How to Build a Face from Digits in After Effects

Then I'll turn off the visibility of this layer.
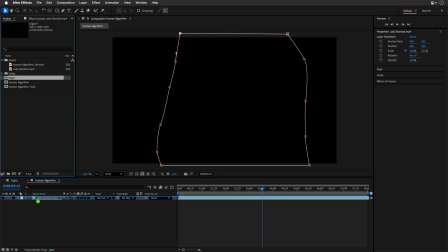(4:21)
And now I'll bring down the digits comp and apply the card dance effect to it. Now the card dance animates layers using gradient data. And the best part of it that it actually supports After Effects 3D space, letting us use the luma information from another layer to drive the card spread and the animation. Let's see how to set it up.
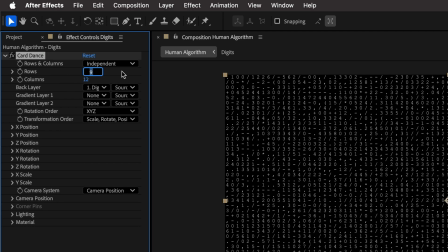(4:46)
So I'm going to start by setting the rows to 49 and then the columns to 87, just like before. Then I'll choose the Lady Stardust layer as gradient layer 1 and make sure to include masks.
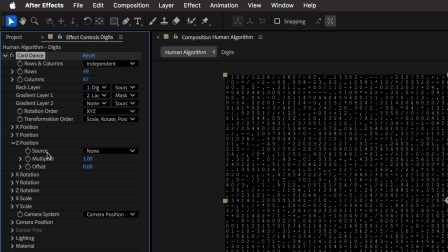(5:03)
Next, I'll trill open the Z position and set the source to intensity 1. And now,
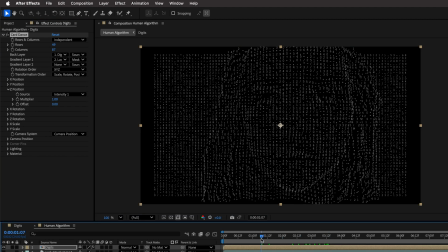(5:10)
the luma value that this video has is driving the depth location of each one of those digits. We can adjust the multiplier to spread those digits in 3D space until it looks good.
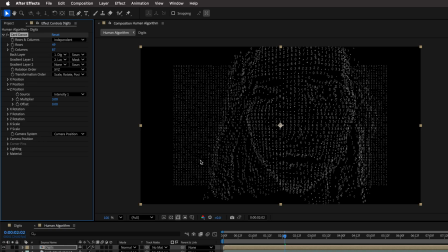(5:25)
Which is pretty cool, right? But you'll notice that it's still treating the entire image, ignoring the mask boundary that we set. So to fix that, I'll open X and Y scale here, and I'll set both of them to use intensity 1 as well.
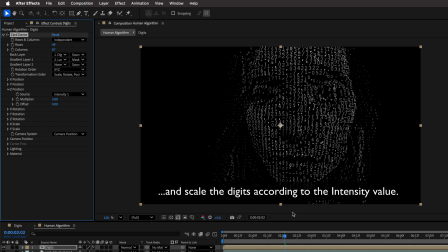(5:42)
And now it will respect the mask. Next, let's animate a few things to make it more dynamic. I'll start with the Z position multiplier. So I'll go to the start and set it to 6. And then after 5 seconds, I'll return it back to 1. Then I'll open the camera position.
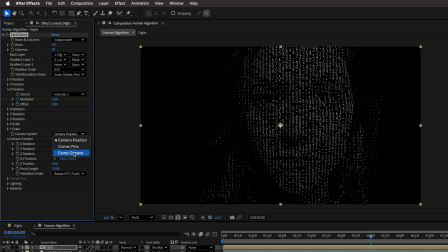(6:02)
By the way, you can use a comp camera, but for this demo, we'll stick with the built-in one. So here at 5 seconds, I'll set keyframes for X rotation and Y rotation as well as Z position. And then I'll pull back the camera so the face will fill the frame nicely.
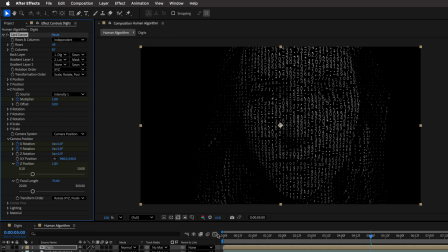(6:20)
Then I'll go back to the start and change the X rotation to 25 degrees, the Y rotation to 30 degrees, and the Z position to 0.5.
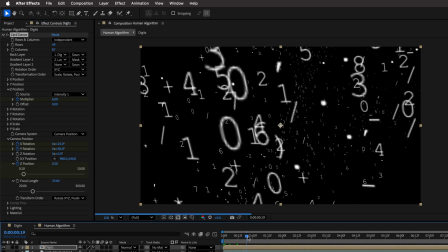(6:31)
Feel free to change those values, but in this case you can see it brings the camera closer to us and also orbit it.
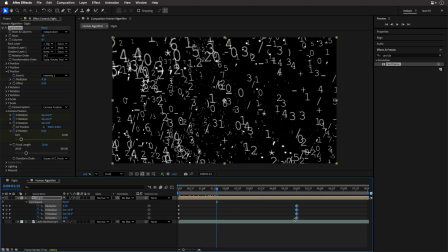(6:39)
Then I'm going to select the last keyframes and press F9 to easy ease them. And let's preview to see how this works. And I think this looks amazing.
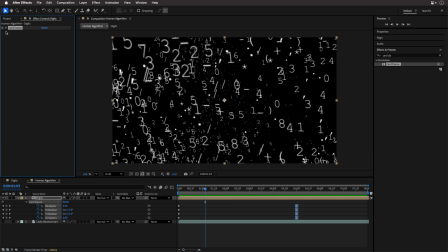(6:53)
So this is basically the core effect, but let's make it even better and prettier by adding a fill effect with a bright cyan color. And then let's also add a glow effect on top of it and increase the glow radius to around 60.
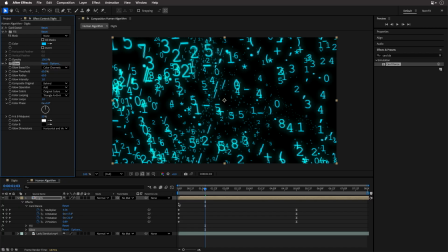(7:08)
Amazing. Looks so much better.
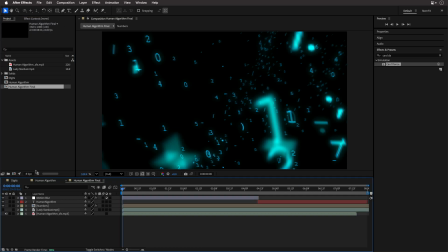(7:12)
Now, to give it a bit more context, I'm going to copy a text that I've already created ahead of time.
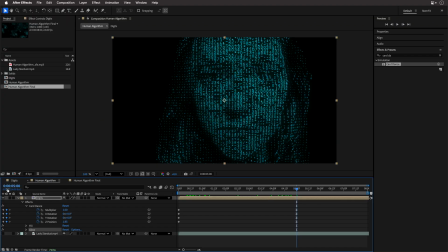(7:18)
And this one is using the same character offset animator just for consistency. So we'll have some title for this fictional program. And I'm also going to create an adjustment layer and add to it the CC force motion blur just
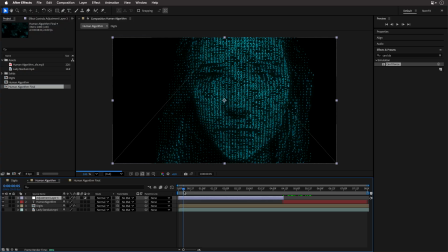(7:33)
to smooth out the first few seconds so you can trim it when the text is visible.
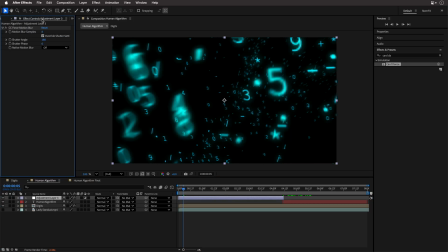(7:38)
And this will also help to hide the pixelated digits when we are zooming in close. Now I'll add some sound effects that I've prepared ahead of time, and here's what we get.
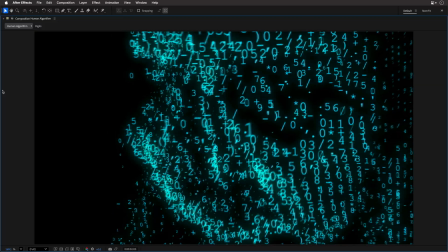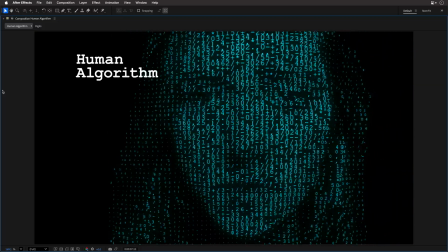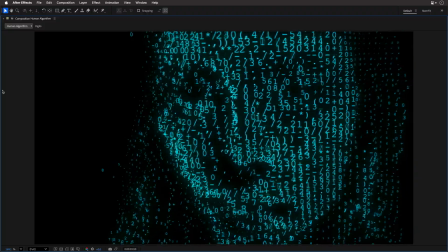(8:06)
What do you think? Let me know in the comments below and join me next time when I'll show you how to use custom glyphs in
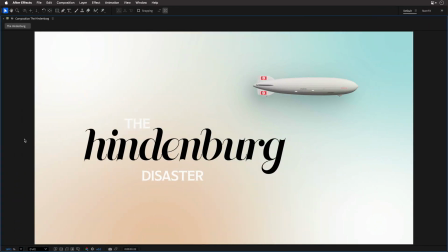(8:13)
After Effects to turn any boring text into a true typography artwork,
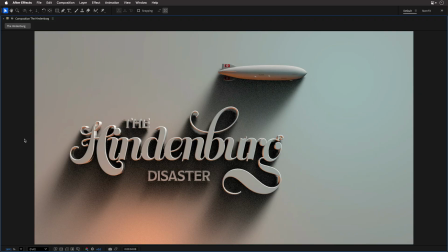(8:19)
even when the subject is one of the biggest disasters in aviation history.